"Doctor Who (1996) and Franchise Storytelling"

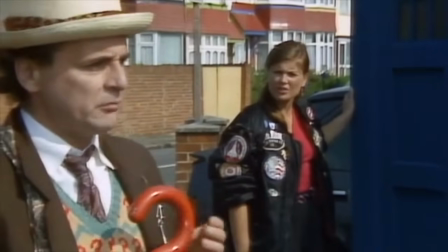(0:00)
Between its cancellation and 1989, an eventual reboot in 2005,
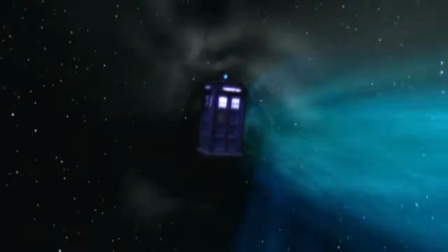(0:04)
a different attempt was made to revive the shambling corpse of British children's science fiction show, Doctor Who.
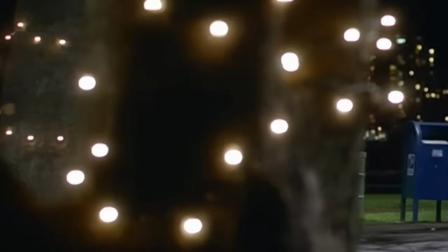(0:10)
Intended to function as a backdoor pilot for a potential television run, Doctor Who the TV movie out on Fox in 1996.
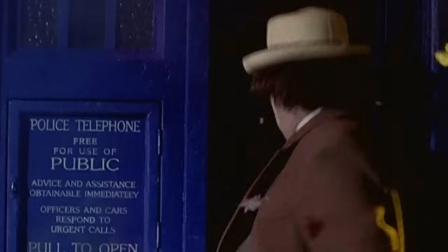(0:17)
In the opening scene of the film, the Doctor sets one foot on US soil and immediately gets shot by a gun.
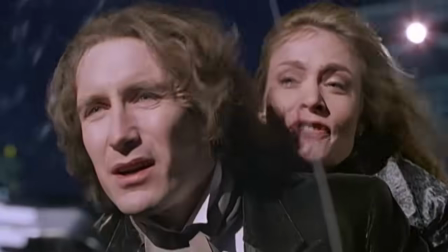(0:24)
That sounds like the beginning of a stand-up set about what American Doctor Who would be like and it's literally what happens i'm obsessed with this
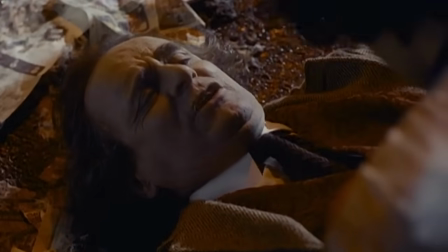(0:31)
movie to continue setting the scene the doctor gets shot and luckily one of the local youths involved in the shootout he landed in the middle of calls
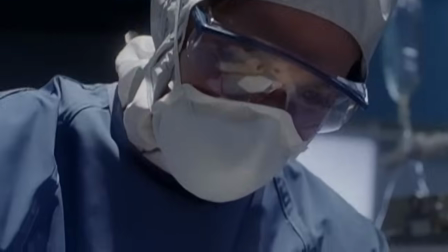(0:38)
an ambulance for him but the doctors at the hospital aren't equipped for his alien
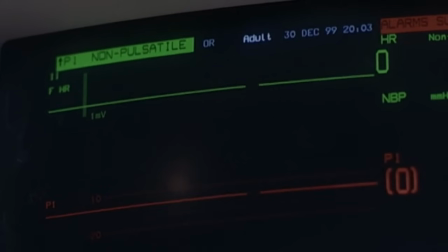(0:43)
biology and he dies on the operating table his body is moved to the
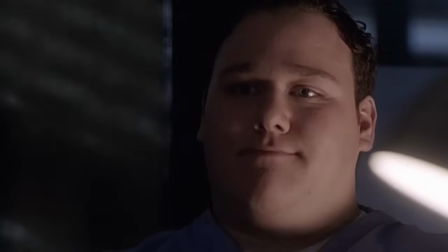(0:48)
hospital morgue the mortician in the next room over is watching frankenstein on
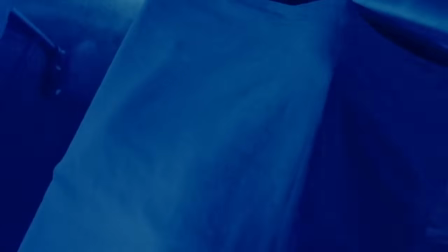(0:53)
tv when something in the morgue starts trying to get out.
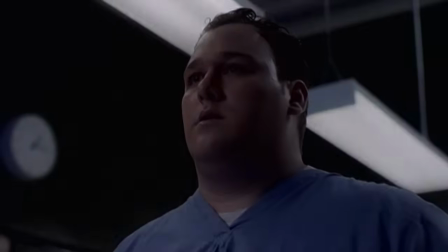(1:00)
Briefly, the framing is that of a horror movie, and the man who cannot die is a suitable monster.
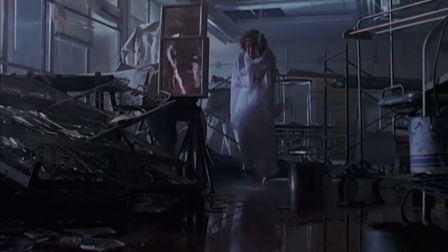(1:06)
Soon enough, though, the monster has escaped, and the doctor emerges into the world, amnesiac, his mind shattered by the trauma of regeneration.
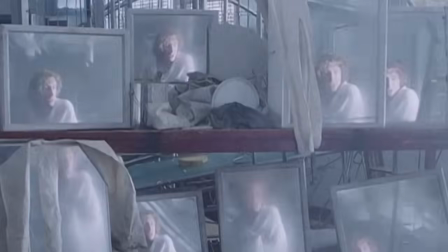(1:15)
This movie is many things, but subtle is not one of them.
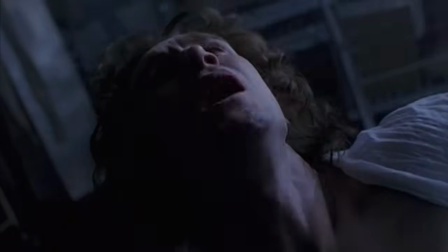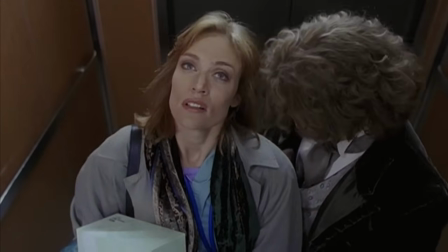(1:25)
On his way at the hospital, the doctor costs Grace Holloway, the surgeon who operated on him earlier, and the companion for this story.
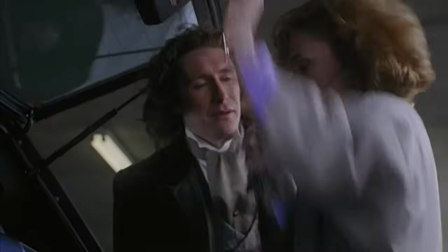(1:32)
Paul McGann is immediately electric in this role, simultaneously alien and endearing.
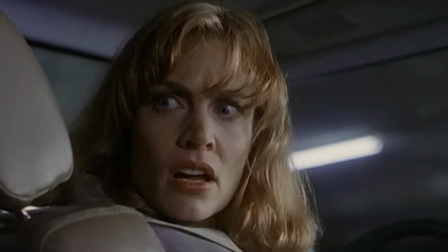(1:37)
As a two-talk, we learn that the doctor still has the medical probe from the attempted surgery embedded in his chest.
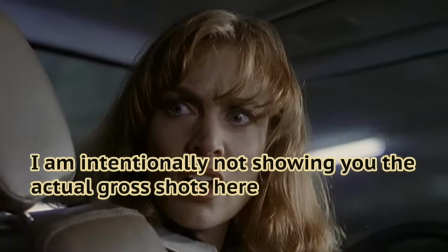(1:46)
It's viscerally upsetting imagery, at least for me, even on repeat viewings.
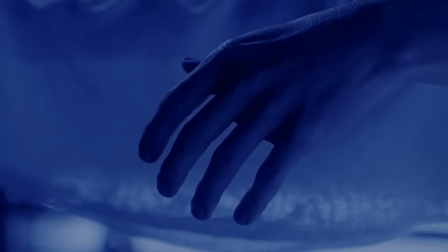(1:51)
The body horror here is a huge part of what fascinates me about this movie.
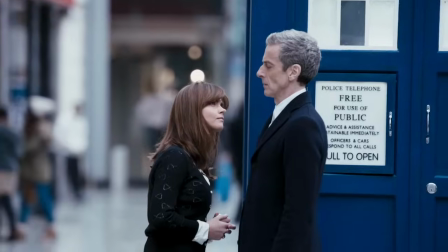(1:55)
The engagement with regeneration is a process not just emotional and interpersonal, but material.
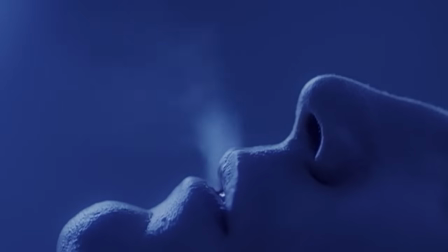(2:01)
Sure, the Doctor can die and keep living, but he can never escape the violence of death. He can never outrun his past.
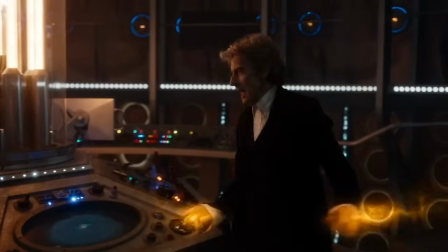(2:06)
In the modern iteration of the show, regeneration is visually represented by this golden energy that explodes out from the Doctor.
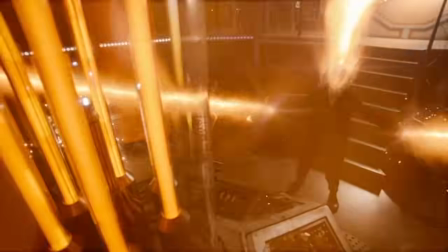(2:13)
There's a total obliteration of the physical body into magic and light. You're not supposed to think too hard about the processes at play beyond the metaphorical.
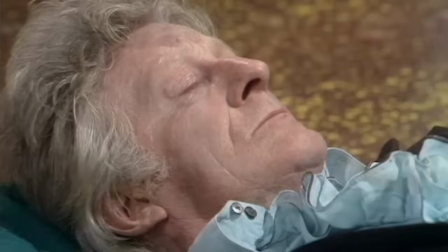(2:22)
In the days before CGI, on the other hand, It was a simple fade from one actor's face to another's.
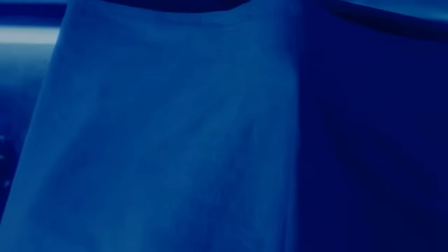(2:27)
Here it's somewhere in between. We see the actor's faces the whole time, but we also get electricity over the top.
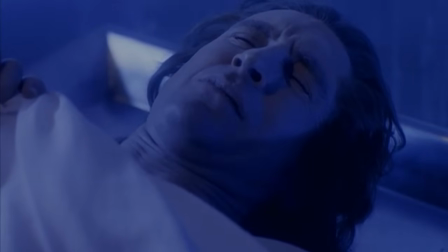(2:34)
The forces reanimating the Doctor are not otherworldly. They are the same electricity Victor Frankenstein used.
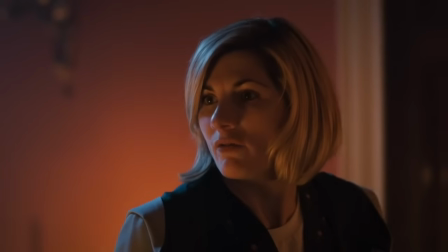(2:40)
Not that long ago, Frankenstein, as a motif, made a return in Doctor Who.
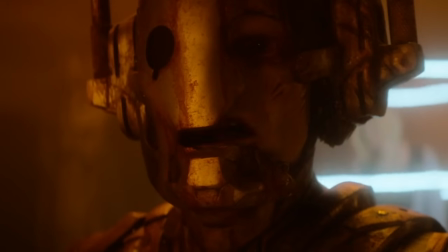(2:44)
The episode where the Doctor meets Mary Shelley leads directly into a plotline about reanimated Cybermen and a scientist who cares little for the creature she raised as her own child.
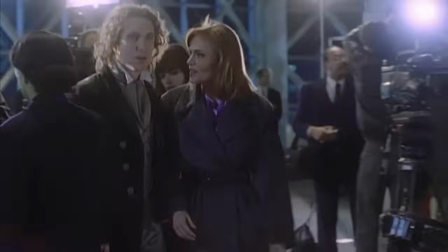(2:53)
So the Doctor is Frankenstein's monster in this way too, the wronged, inhuman other.
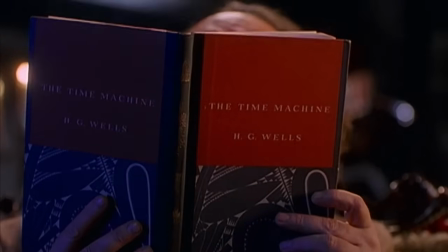(2:58)
Of course, none of that was at all conceived of when the TV movie was being written. Still it can't not inform my reading of the film?
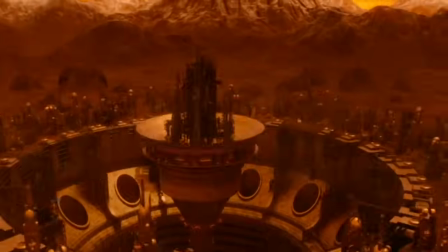(3:06)
I am told that these stories are contiguous, that they are one and the same.
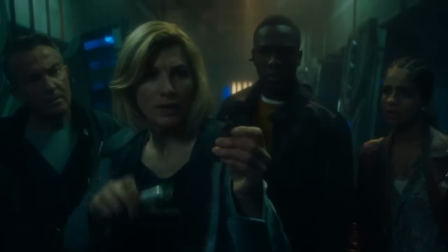(3:09)
In some ways I want to be the person who insists that the series 12 finale has no more bearing on the TV movie than any given Doctor Who fanfic,
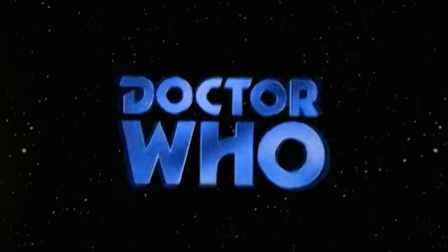(3:17)
but I don't really feel that way emotionally. the fact that society writ large puts value on the official version of the story makes such
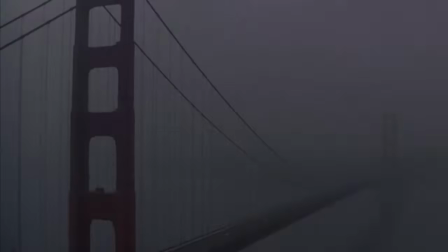(3:24)
a clamoring hollow. Maybe that's part of why the film's tone feels so strange.
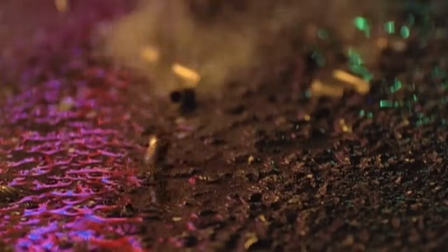(3:29)
The medical horror and gun violence and everything combined into something that feels thoroughly unlike the versions of Doctor Who that came before or after.
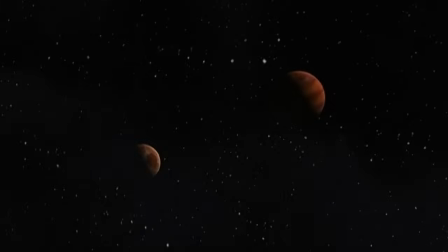(3:36)
All of the individual pieces are here. The Doctor, the TARDIS, the circuitous sci-fi logic of the plot.
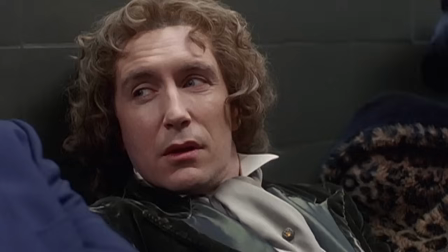(3:43)
But that isn't enough.